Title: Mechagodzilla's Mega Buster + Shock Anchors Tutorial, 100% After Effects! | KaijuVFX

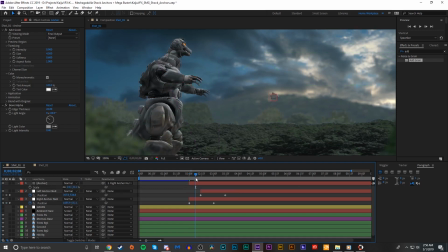And so what that does, that means that we don't have to animate the position property of the anchor itself at all.
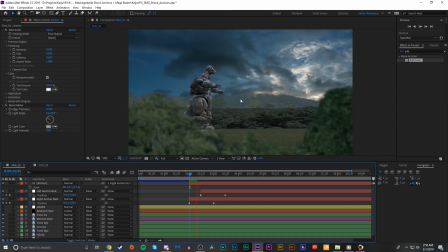It simply just follows the null object's position. And so it goes ahead and fires off.
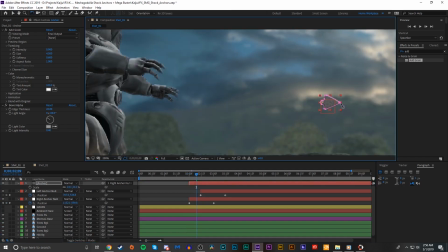And we can maybe play with the rotation of this a little bit just to have it match the angle that it's firing at a little more. Maybe a little bit more down that way. So that's not too bad.
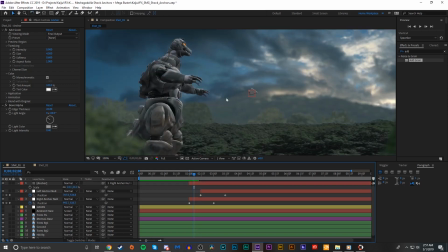But obviously what we need now is we need a wire that connects from the anchor tip to the point that the anchor emerges from Mechagodzilla's forearm.
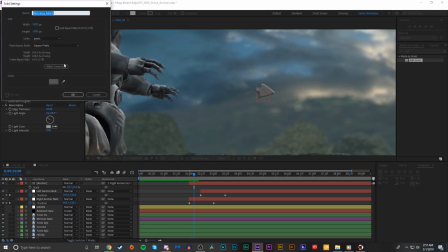So what we're going to do for this is we're going to go ahead and create a new black solid, and we'll call this anchor wire.
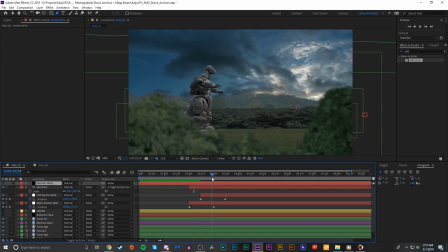And what we're going to do is we're going to go to the frame, the final frame that the anchor moves.
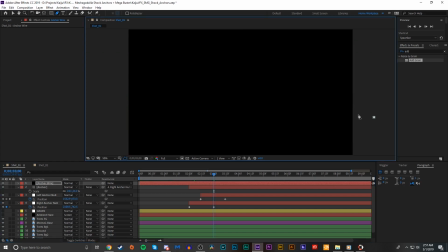And we're just going to draw a simple mask from the
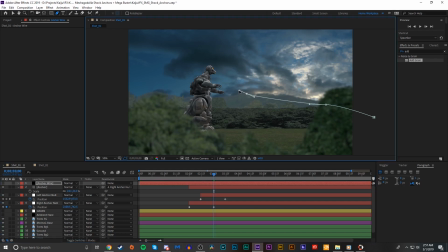end of the anchor, make it a little bit wavy,
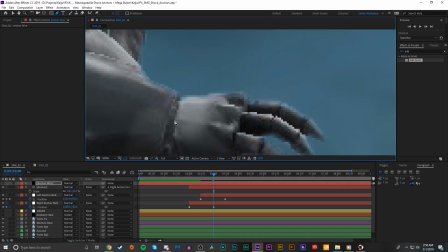to the end of Mechagodzilla's forearm.
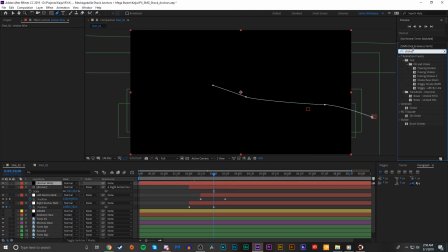And what we're going to do is we're going to add a stroke effect.
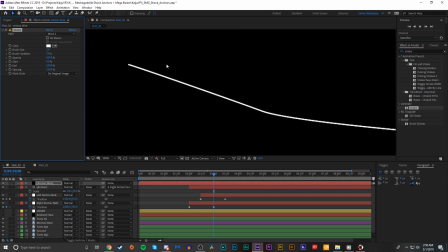So as you can see, what that does is once we add that, it adds a line to the mask path that we created. And real quick, we'll add a shift channels effect, and we'll take the alpha from the luminance.
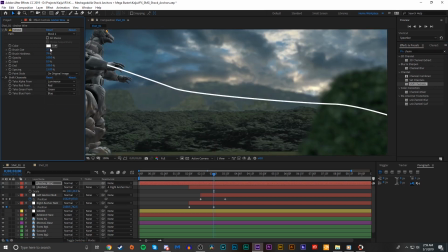And so we can play with the thickness of this line. We can change the color.
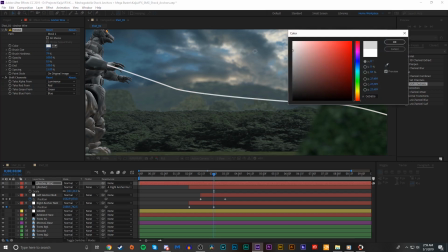We'll maybe change it to a
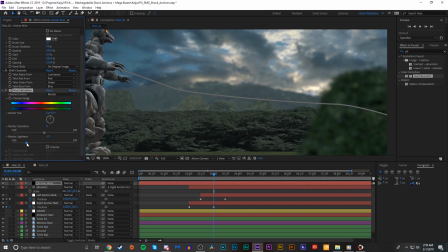bit of a darker gray just by adding a hue and saturation effect. And let's go ahead and move all these below the foreground tree layer. And so we'll go to the first frame that the anchor fires again.
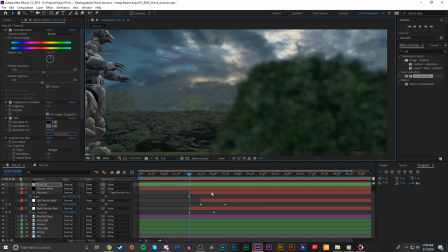We'll move this layer. Oops, don't want to move the trees.
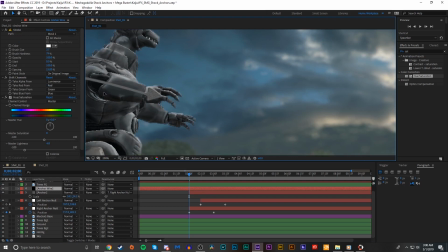We'll move this to be attached right about there to the anchor tip.
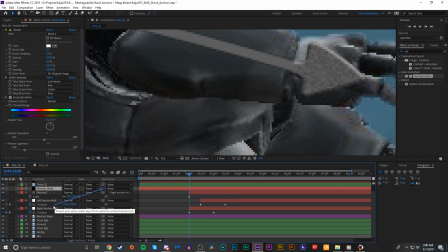And again, we're just going to parent this to the right anchor null.
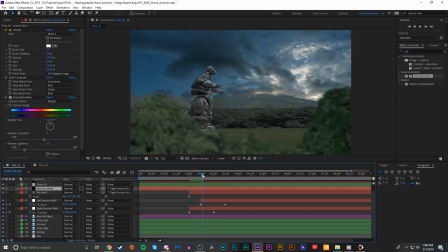So what that does is the wire moves along with the anchor tip.
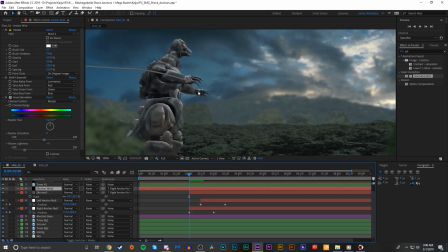And the reason that we're using a mask with a stroke effect is because, as you can see,
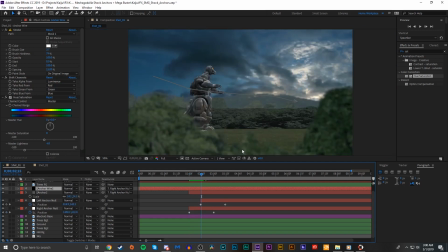as it fires, we've made this kind of like wavy shape to make it look a little bit more natural,
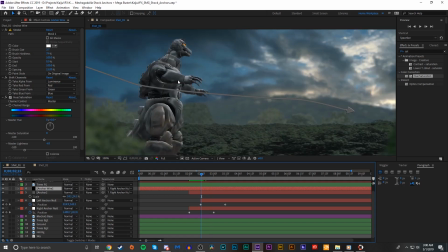but obviously it's in just one static position and it kind of gets offset from the wrist point there. So we're going to go into the mask and set a keyframe for the mask path. Unhide those. Go to the last frame and make sure that this mask is reaching out all the way that we want to,
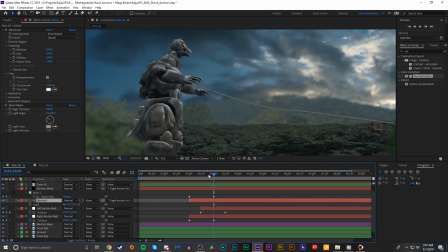and that we want this to be our resting point. And so we'll just kind of go through here and animate the mask path just to make sure that it is following through and staying
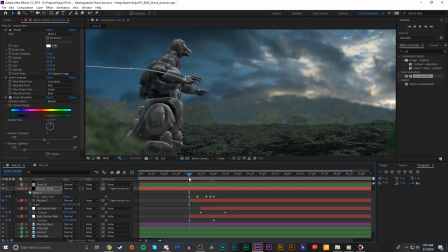in the range of Mechagodzilla's forearm this whole time.
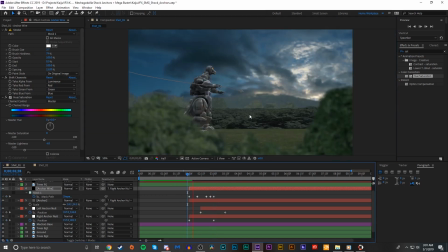Alright, so we've got that set in motion, and then we'll just kind of go along and
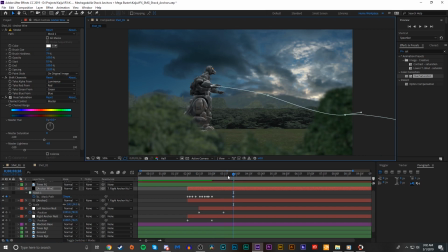add some wiggle to this mask, like it's kind of waving in the wind, shaking from the impact of hitting whatever target, probably Godzilla. We'll make those ease keyframes as well. It's not looking too bad.
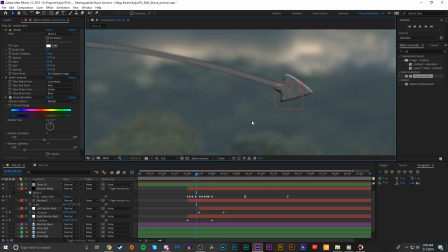And maybe we'll add a little bit more texture to this wire by just copying these effects that we have from the anchor tip and just playing with the settings a little bit just to give it some more texture.
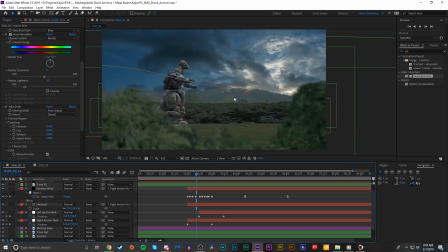Make it look not as bland and static as before.
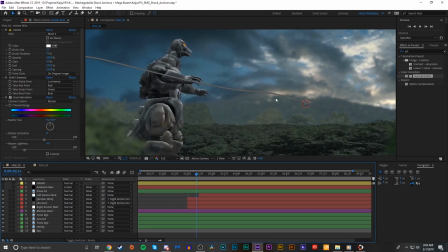And so real quick, I'm just going to duplicate this process for the left anchor null. So we'll just copy those, paste them,
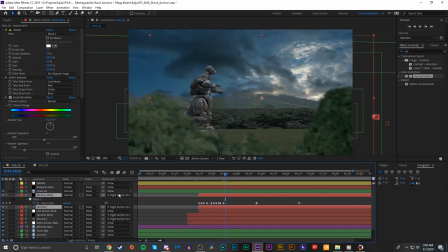and we'll just change the keyframes around a bit. And this time we're going to want to parent them to the left anchor null.
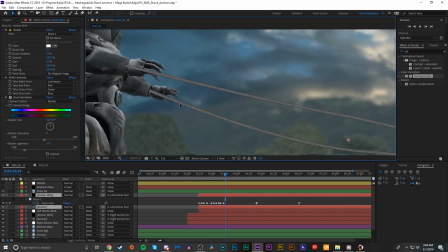So I'm going to go ahead and just fix all this around real quick, and we'll be right back.
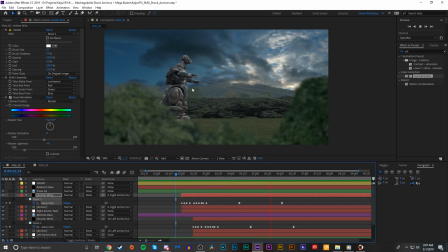Alright, so we've got both the shock anchors anchored at a little bit of an offset and coming from each of Mechagodzilla's respective arms.
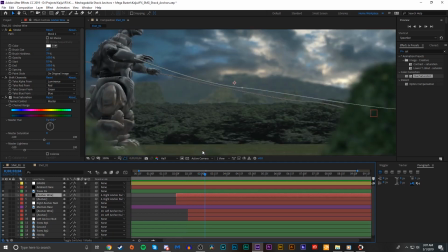So real quick, just to add a little bit more blending to these, I'm going to go ahead and enable motion blur on all of these layers, and also just enable motion blur for the composition.
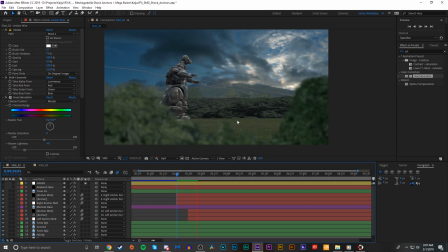And that'll just give them a little bit more natural look as they zoom on out of Mechagodzilla's arms. So now the question is, how do we get rid of these extra little bits that are back here? Since we parented these to the null to better animate them along a straight path,
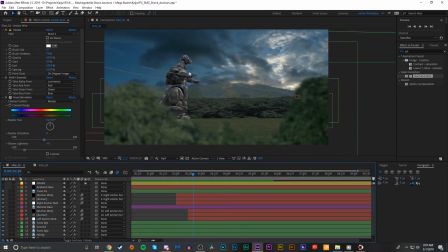we want to find some way to just cut these off. And it's pretty simple. So we're just going to select all of the points for one of the anchors.
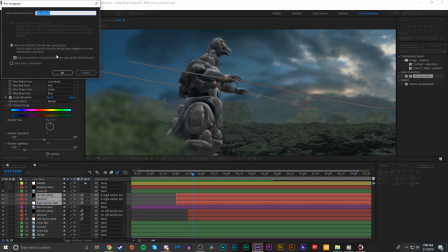We'll do these one at a time. So first we'll do right. We're going to select all the layers and pre-compose them. We'll call this right arm anchor.
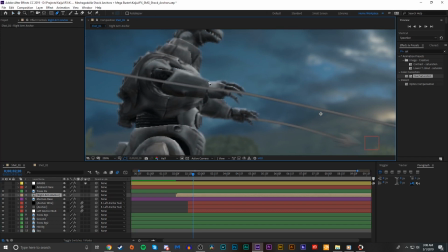Hit OK. And just simply draw a mask around that arm. Hit M, change the property subtract, add a couple pixels of feather. Maybe just one will do.
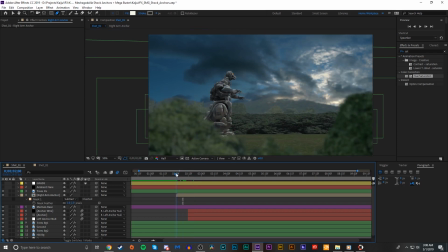And there you go. So now we do not see the anchor coming from behind Mechagodzilla from nowhere. And so we'll just repeat the process again with the left arm anchor. Just draw a quick mask around here.
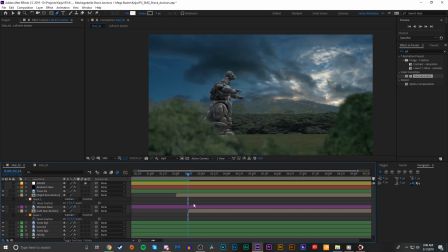Nothing too difficult.
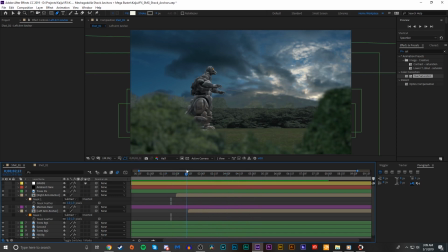So now that we've got the anchors going and in place, the next step is to make them shock, as they are shock anchors after all. So what we're going to go ahead and do is create a new black solid, and we'll call this lightning bolt 1.
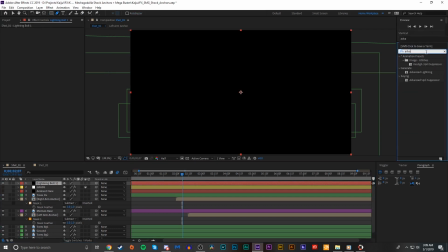We're going to add an advanced lightning effect to this layer.
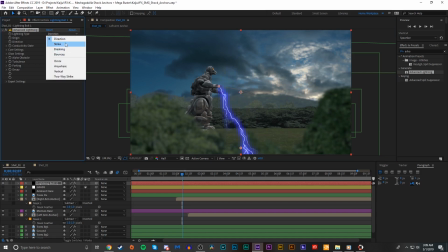And we'll change the lightning type for now to strike. We'll go forward a bit to when the anchors are just kind of in place.
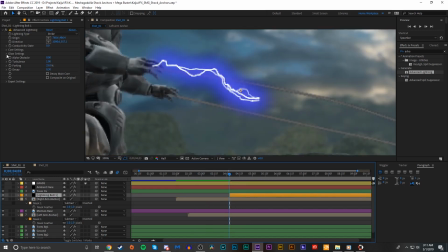So real quick, one thing we're going to change about this lightning bolt is we're just going to go into the glow settings and set that opacity to 0.
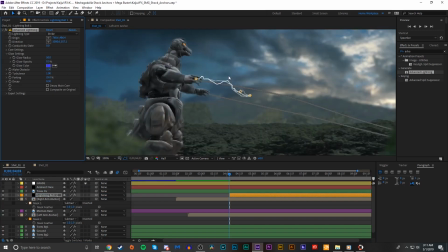Because the default glow that comes with this lightning is ugly, frankly.
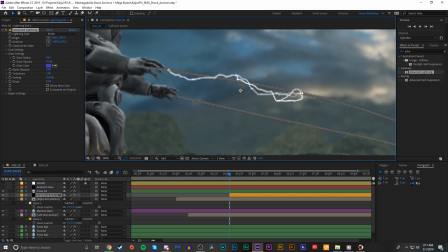And we don't need to worry ourselves with that. So we'll just kind of play with the start and end points of this a little bit.
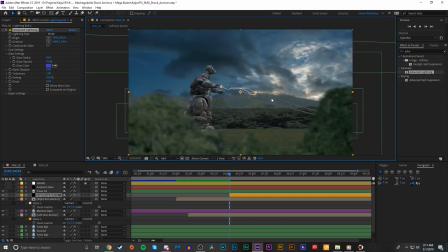Doesn't really matter too much how it looks because we're not going to be animating the origin and direction.
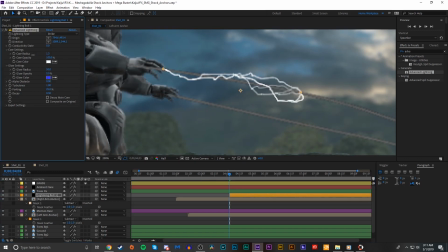And so we're just going to go to the core settings, set the opacity to 100. Play around with the core radius a bit.
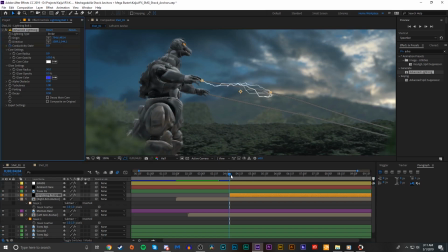And so we'll just see how quick we want these lightning bolts to go. We'll probably go forward to like 5 or 6 frames. We're just going to animate the conductivity state of these, which basically just makes them
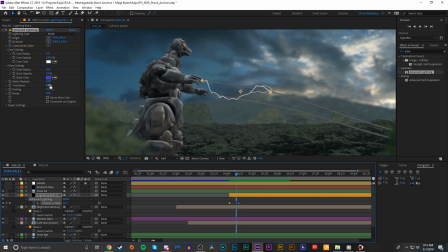scatter a little bit as the animation goes on and adds just more randomness. So it's kind of going a little bit too crazy for my taste.